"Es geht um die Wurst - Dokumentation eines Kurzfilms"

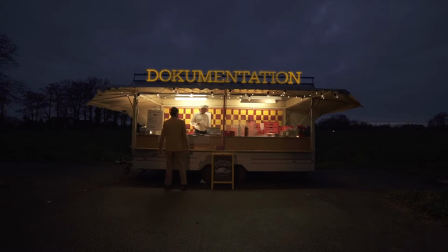0s So, was darf es sein? Ich hätte gerne eine Mantaplatte, bitte.
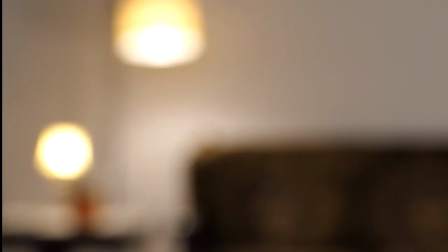Voll entspannt. Okay. Hi, wir sind Team Wurst und wir haben uns bei unserem Konzept überlegt, dass wir mit möglichst einfachen Mitteln den Zuschauer auf eine falsche Fährte locken wollen.
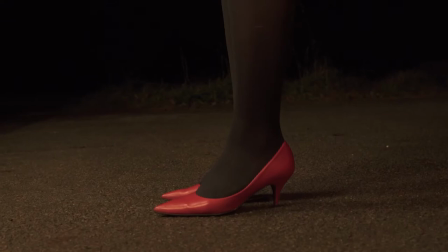33s
Wir dachten, wir bauen eine falsche Flirtsituation auf.
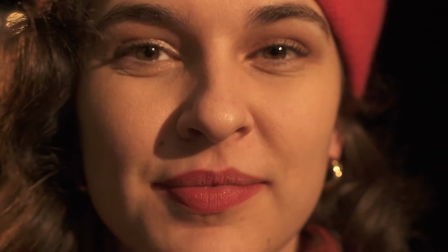36s
In dieser Flirtsituation begegnen sich zwei junge Menschen, eine junge Dame und ein junger Herr, und die werden in abwechselnden Detailaufnahmen gezeigt und werden letztendlich aber abgelöst von einem Pommesverkäufer, der seine Mantaplatte in die Kamera hält. Es stellt sich eben heraus, dass die beiden in Wirklichkeit nur auf ihr Essen gewartet haben. Und dadurch, dass man eben dann diese abwechselnden Einstellungen immer aufeinander sieht,
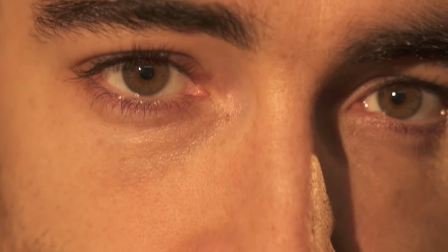64s
wird dann eben so eine Nähe zwischen den Personen aufgebaut. Als unsere Idee dann stand, hatten wir so ein bisschen verschiedene Vorstellungen von der Idee und mussten uns noch ein bisschen darauf einigen, ob wir das Ganze jetzt so angehen in einer sehr cleanen Wes Anderson-Ästhetik oder ob wir uns ein bisschen darauf fokussieren,
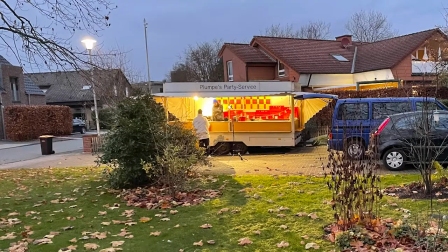83s
so den Kontrast zwischen den sehr klaren ästhetischen Nahaufnahmen darzustellen und der Pommesbude, die dann auf einem dreckigen Parkplatz steht. Ja, letztendlich dachten wir uns aber, weil wir wollten halt schon einen hohen Kontrast aufbauen, aber der Kontrast sollte halt auch nicht zu hoch sein. Wir wollten halt die Szene, wo der Pommesverkäufer dann tatsächlich auftritt, auch so gestalten, dass das Ganze halt wirkt wie ein rundes Ding.
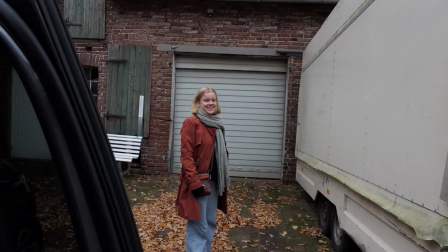112s
Eine der größten Herausforderungen war dann für uns eben auch eine Pommesbude zu bekommen.
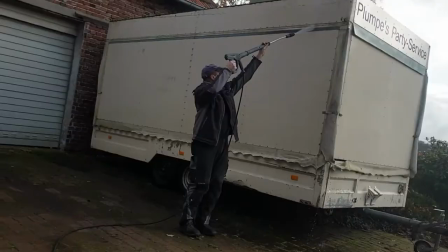116s
Und ich hatte das große Glück, dass mein Vater jemanden kannte, der eine selbstgebaute Pommesbude hat,
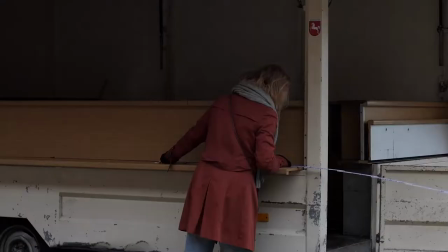122s
die ungefähr schon 30 Jahre alt ist, die wir komplett selbst gestalten durften. Und zu unserem Glück war in der Pommesbude auch schon sehr viel Equipment mit drin, das wir dann auch benutzen durften. Also zum Beispiel die Boxen hinten drin, den Serviettenständer, die Gabeln oder die Mantelplattenbehälter.
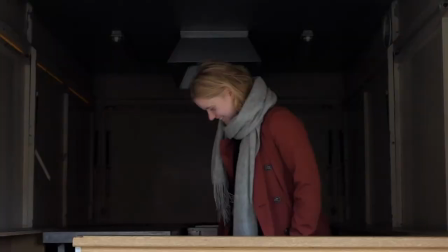139s
Und ja, da hatten wir sehr viel Glück und konnten diese dann alle mit ganz viel Liebe noch weitergestalten.
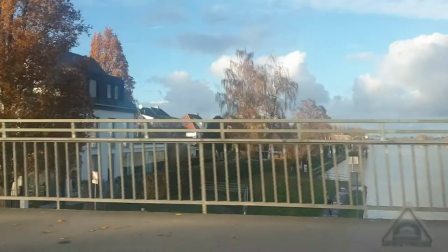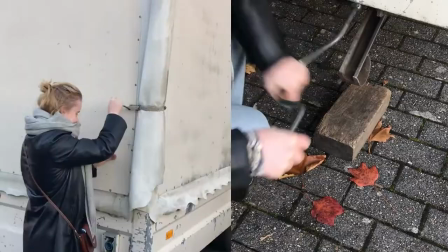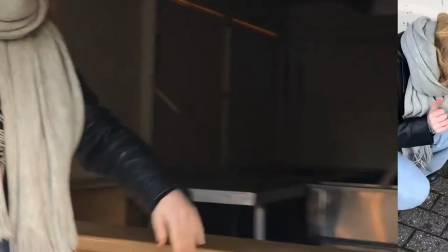Ja, wir hatten uns ja dann für die Wes Anderson-Ästhetik entschieden.
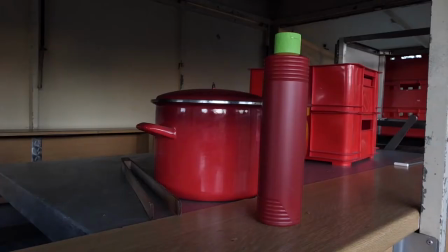165s
Und deswegen wollten wir uns halt auch sehr viel Mühe beim Setdesign geben und haben uns da vor allem für die Farben Rot,
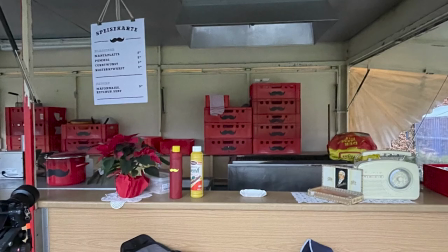173s
Weiß und Gelb entschieden und haben quasi alles in diesen Farben gestaltet.
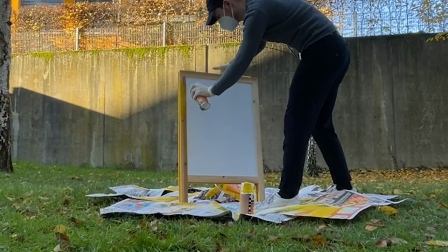177s
Und wir haben uns sehr viel Mühe gegeben, auch diese kleinen Sachen, die man vielleicht gar nicht so deutlich in den Einstellungen sieht, zu gestalten.
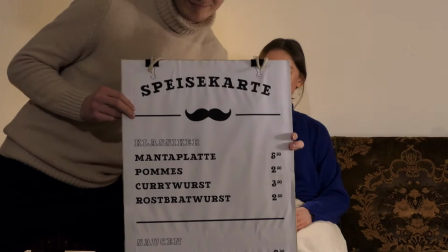185s
Und wir haben zum Beispiel eine Speisekarte gestaltet und ein Zertifikat für den Pommesverkäufer.
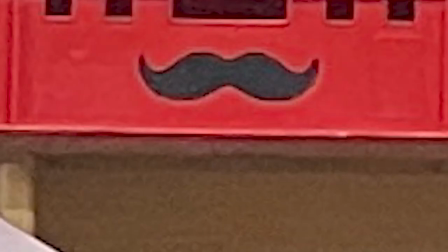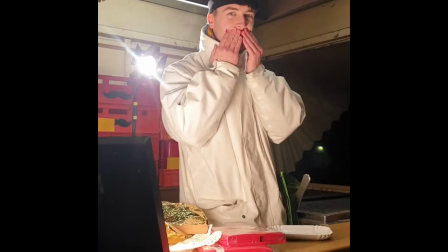Standen wir natürlich vor der Herausforderung, ja okay, wie bringen wir vielleicht so ein bisschen Farbe in die ganze Pommesbude,
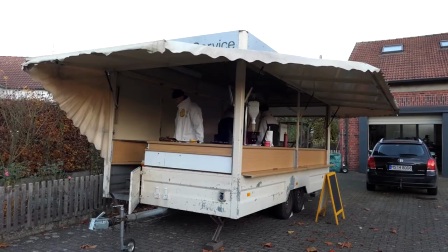216s
weil sie sah halt letztendlich auch noch ein bisschen trist aus und so.
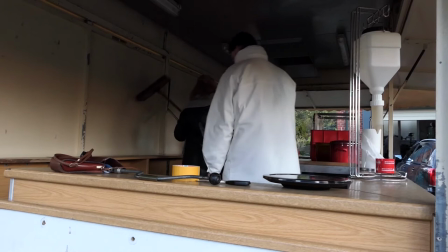221s
Und ja, da dachten wir einfach, okay, vielleicht wäre es ganz gut, irgendwie so Kacheln zu nehmen auch.
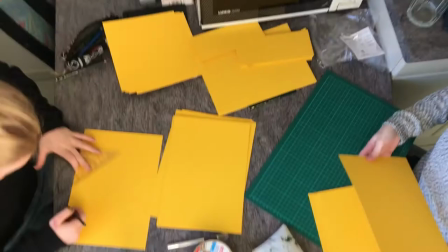228s
Und dachten uns aber, ja okay, wir kommen jetzt nicht an Kacheln, wir nehmen da Papier.
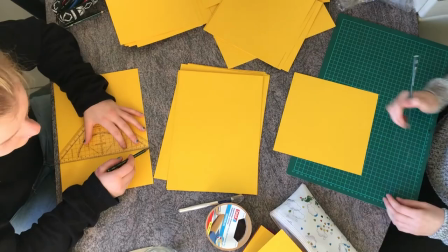235s
Und haben dann erstmal geschnibbelt. Zu einem Dreh gehört auch tatsächlich viel mehr Basteln als erwartet.